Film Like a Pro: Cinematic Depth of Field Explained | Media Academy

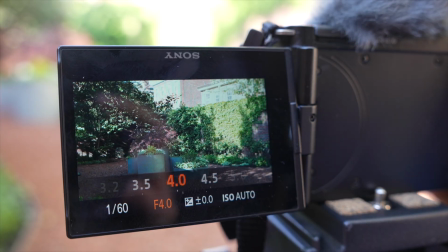0s
Shallow depth of field can be achieved by using a fast lens, a large aperture, and the distance of your subject and background. I will explain each of these factors and how they affect depth of field. So if you're ready to learn how to shoot shallow depth of field video, let's get started.
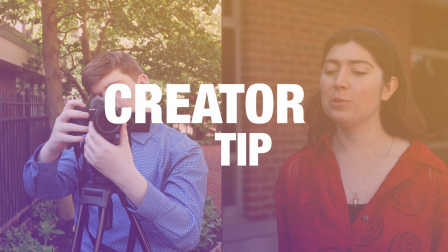While it isn't too hard to achieve, you have to understand some basic camera settings to get started. To begin, let's talk about depth of field.
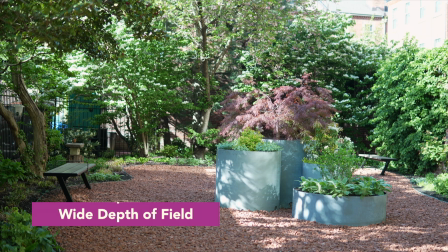29s
A large or wide depth of field is when your entire image is in focus, which is good for shooting landscapes.
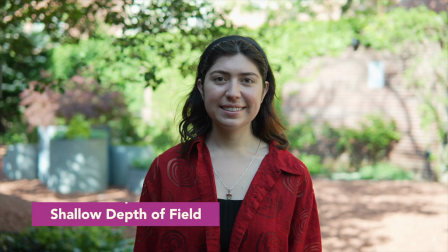36s
A small or shallow depth of field is when a subject or object stands out more sharply than its background and its foreground surrounding it.
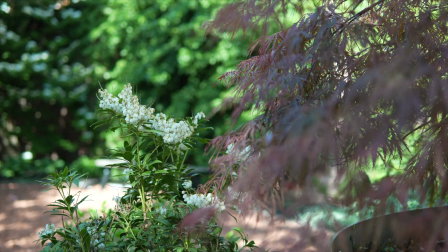44s
You would use a shallow depth of field to show detail and have your audience pay attention to what's on screen.
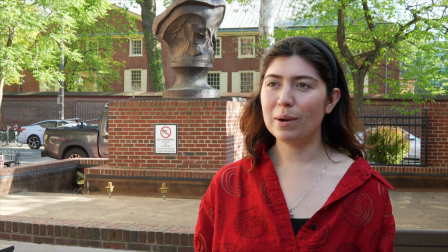51s
Or if you're shooting an interview with an unpleasant or busy background, you can blur it out to focus on the subject.
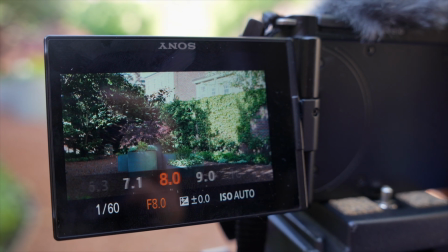62s
To achieve this look, you have to adjust your aperture, which is the opening to the lens that lets light into your camera. It primarily controls the brightness of your image.
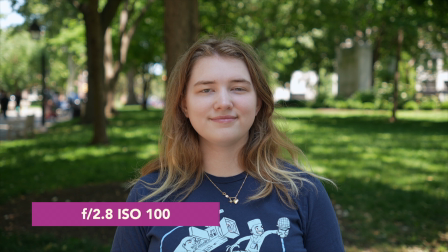71s
The smaller the number, the more light you allow in, and the more light you allow in, the shallower your focus becomes.
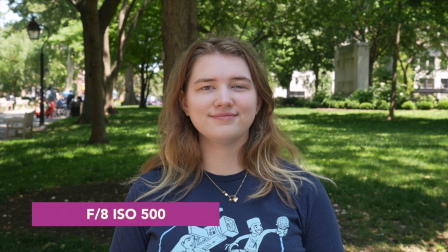78s
On the other hand, the higher the number, the less light you allow in, and the wider your focus becomes. It's not so hard to remember if you really think about it. The smaller the number, the more it blurs. The more attention is brought to your subject or the object in the frame, as well as having more separation between the subject and the background will blur even more smoothly. This effect is best used with a mirrorless camera or any camera with interchangeable lenses.
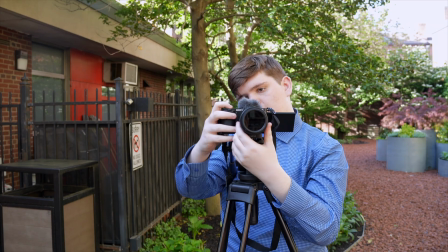108s
This is because certain lenses create shallower depth of field, such as prime lenses 35 through 80 millimeters. They are considered fast, which means they have a smaller f-stop number such as 1.4, which lets in a lot of light and creates a shallower depth of field. Your f-stop is the measurement of the aperture. A large f-stop will let in less light to create a wide depth of field. With this knowledge, you're on your way to shooting cinematic video. Until next time, keep creating and have fun.